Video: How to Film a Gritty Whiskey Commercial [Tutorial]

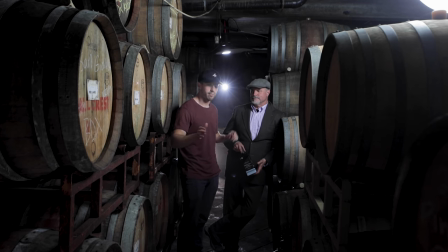8:22 all right so for this next shot what i'm doing is i'm gonna have my dad since he complains about never being in my films he's in it right here i'm gonna have him walking down with the whiskey down the aisle of the barrels and i'm gonna follow along i have a light low
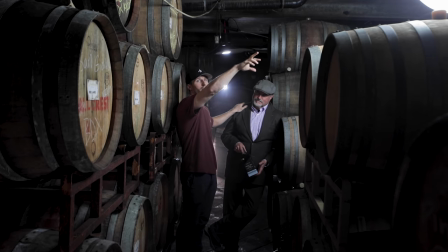8:37 down on the ground which is gonna illuminate the logo i have my lantern on the 300d to really light up a nice even look and
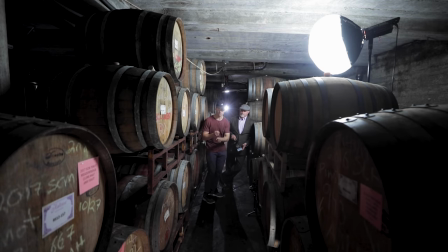8:46 then we have a back catch light right over here i'm just gonna follow closely with a 35 on the Ronin and just capture the bottle swinging back and
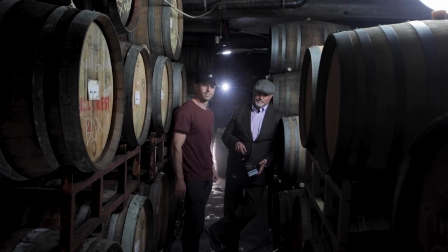8:54 forth as he goes through these barrels. Cool? Thumbs up.
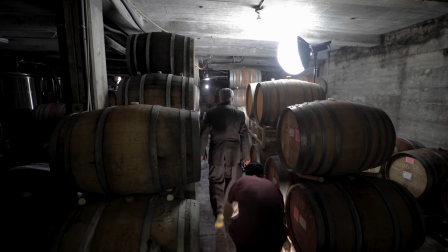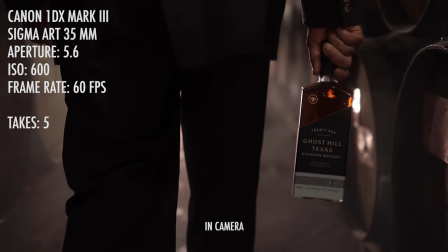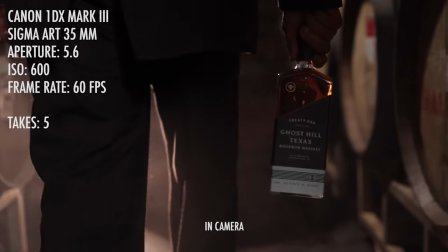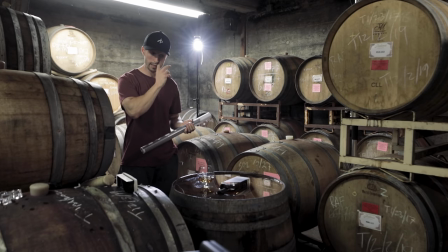9:17 So the next shot that we kind of came up with, I realized that laying the bottle in with the submerged water looks really cool.
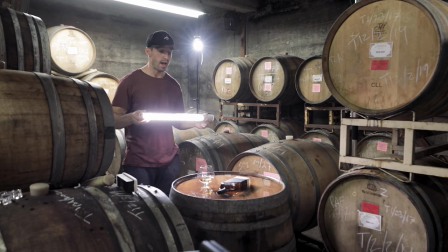9:24 So we're turning the tube on like this and we're going gonna have this light right over here
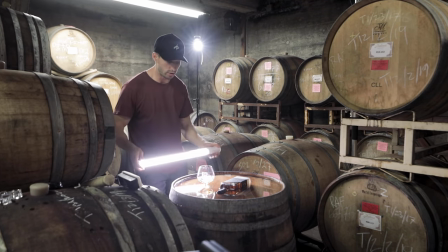9:29 on this side and what we're gonna do is just slowly roll on and
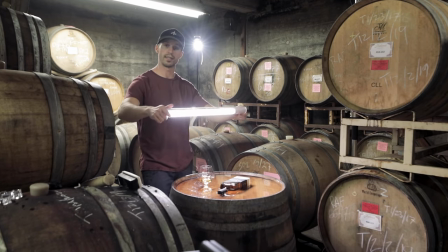9:34 off to grow the shadow and in slow motion at 60 frames it looks really cool cool
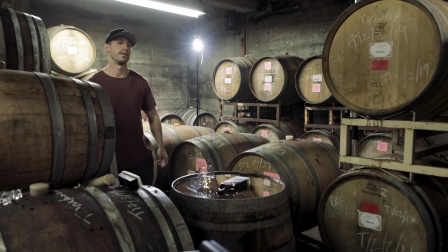9:40 dad I'm for
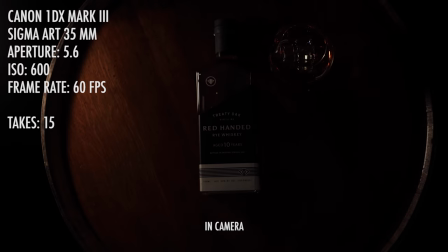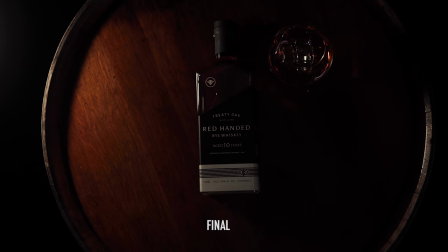the poor rotation shot unfortunately we were blocking the camera like I said it was very hard to get the camera in there because of the barrels but
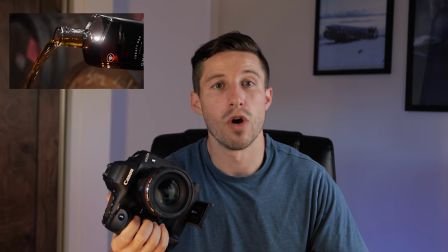10:03 I'm just gonna show you guys what I did from right here so i had kendall pouring the bottle and i try to match her speed each
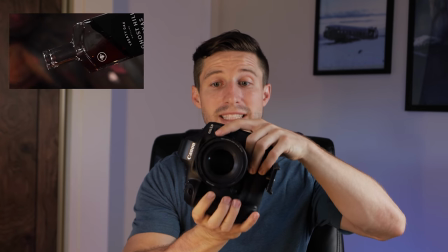10:10 time and so i would rotate the exact the vertical of the bottle would be lined up with the camera so when she would rotate i would rotate and we'd follow together like this and so we did it about close to 25 times of just pouring pouring pouring and one thing i didn't do which now i would recommend for anybody that wants to do that is set your focus and lock it off and then try not to get any closer farther i used auto focus on it which was a mistake i do not recommend that because it jumped the focus a little bit so set your focus lock it off on manual and then do that rotation all
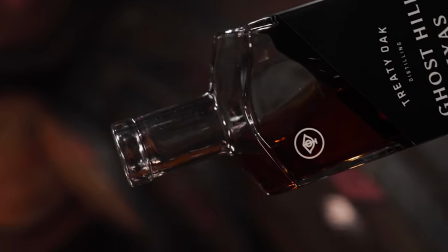right guys i really hope that you enjoyed this video i wanted to keep it simpler than a lot of my other videos because i know that i've been showing all these crazy techniques using a drill and all these different movements but i want to show you guys something that really just relies on cinematography location and lighting because those things are going to be huge you don't need to do all these fancy movements you don't need to do all these crazy cuts you can if you can have solid cinematography and lighting you're going to make a beautiful product video no matter what um if you guys like this video please comment share subscribe if you have any questions and until next time